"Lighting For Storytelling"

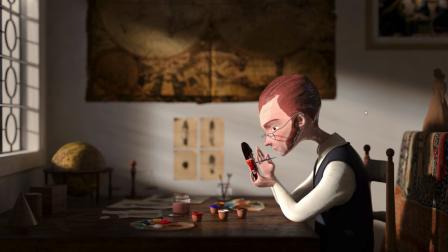But I think what's interesting about these alternative renders is they show you that even when you're going for a specific mood and a naturalistic feel, there's always plenty of options at your disposal. There's always plenty of different ideas that you can explore.
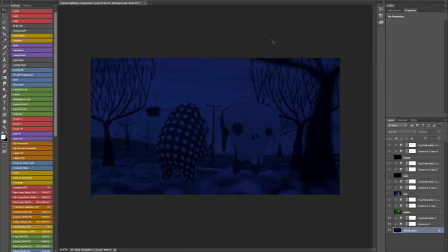One thing that I like to do with my renders, particularly when I'm rendering a still, is to render out each light individually. That means in Modo, I'll create a bunch of passes, and in each pass I'll just have one light active,
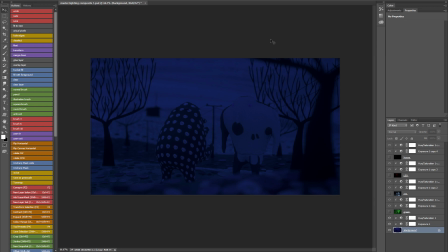and I'll save each render out as a 16-bit float EXR, and I can recomposite the whole thing together in Photoshop, but with complete control over the color and intensity of each individual light in my scene. So what we're looking at here is the environment lighting on this particular scene,
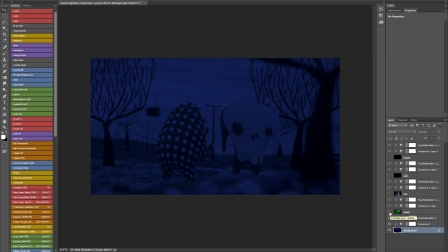and I'm going to gradually reactivate all the other lights so that you can see how they all work together.
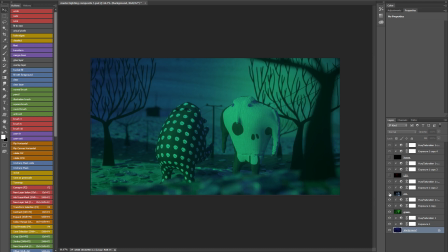So this is my main key light, and then I've got a rim light on top of that,
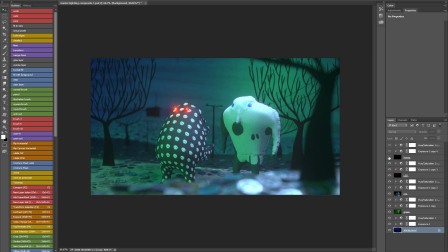and I've got luminous eyes on one character, and finally the distant house also has its own lights. And above each pass, I've got an exposure layer and a hue saturation layer. And that means that I can control the intensity and the color of each light independently of all the others.
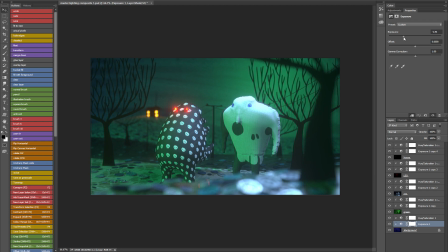So for example, if I decided to reduce the intensity of the environment, I can do it here, increase the intensity of the environment, or I could go to the hue saturation layer and change the color of the environment.
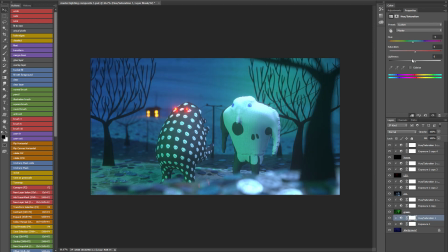You can see it gives me an enormous amount of flexibility. And of course I can do the same with my key light, change the exposure, make it more intense, make it less intense, go to the hue saturation, change the color, let's go to the rim light,
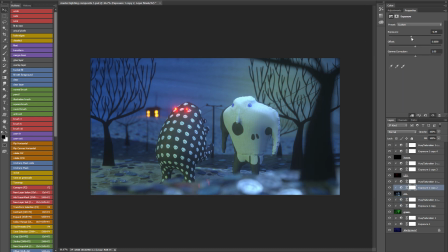let's bring the exposure down. So you can see that basically this method allows you to completely relight your scene in post and gives you a lot of control over the final look. And you're not limited to Photoshop because of course you can have exactly the same kind of workflow in Nuke or Fusion.
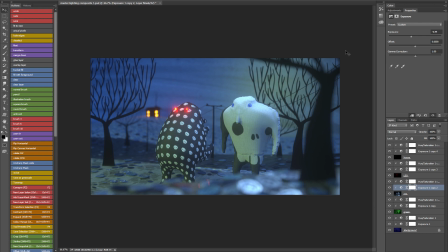I've included this PSD as part of the assets for this tutorial. There's a link displayed right at the beginning of the video that shows you where you can download the assets. And you can have a play around with the file and come up with your own variations.
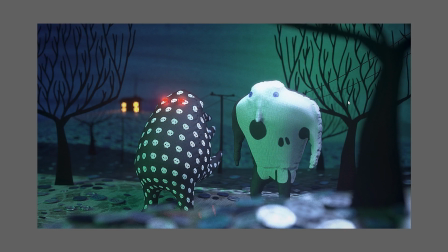And these are my two variations. This is my original scene, which was rendered in green and blue,
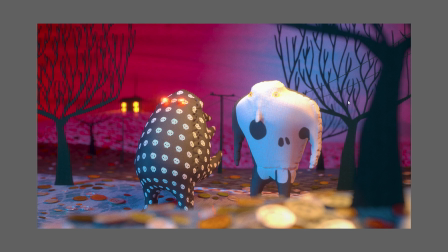but I've also got an alternative render with more saturated reds and a different shade of blue.
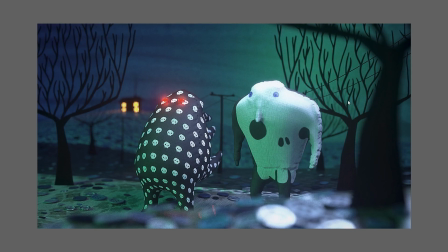And you can see that each file has basically got its own kind of feel.
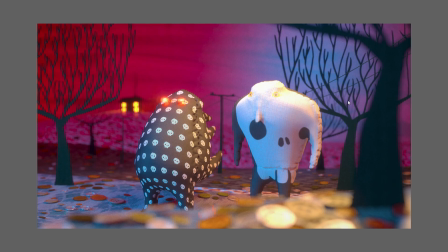The green one is probably more disturbing and menacing, and the red-blue one is probably a little bit more friendly, although it's still quite strange looking. But what's really valuable about this method of adjusting your lighting in post is it allows you to do a lot of experimentation.
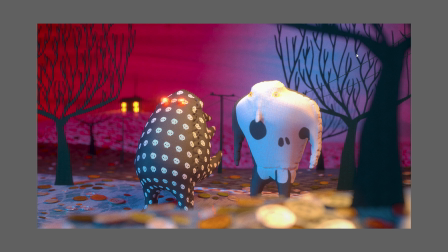So you can take your time and try different ideas and just see what works best for you and for your particular scene.
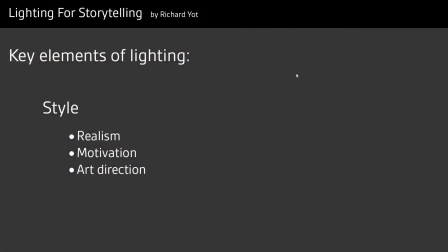And now I'm going to move on to my third element of lighting, which is style. So what do I mean by style?
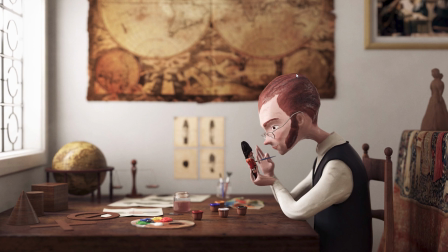Well, let's have another look at two images which I discussed in the previous section, the Model Maker and the Baxter and Edmund image. The Model Maker is lit in a naturalistic and realistic way. There's only one light source in the image, and that's the window. It's a real world light source.
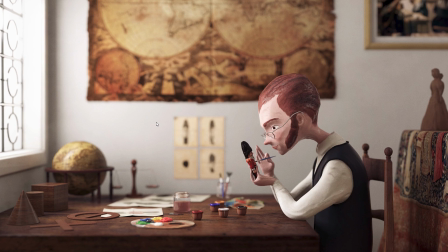You could imagine this scene being physically built and using nothing but natural light.
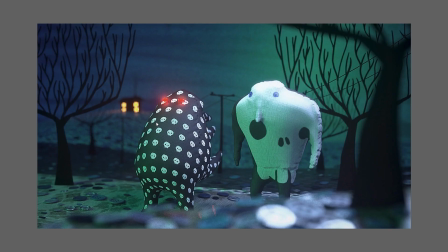The Baxter and Edmund image, on the other hand, is completely stylized. There's nothing naturalistic about the lighting at all. It is basically pure stage lighting. The lighting is purely for storytelling and aesthetic purposes,
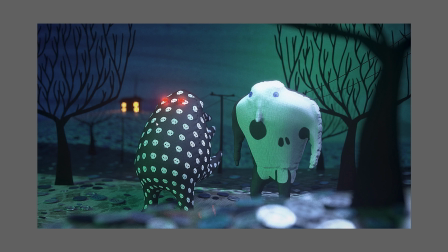and there's no attempt made to try and pretend that these light sources are real world light sources. I've got a green key light coming from the left hand side, and I've got a white rim light coming from the top, and they're obviously artificial lights.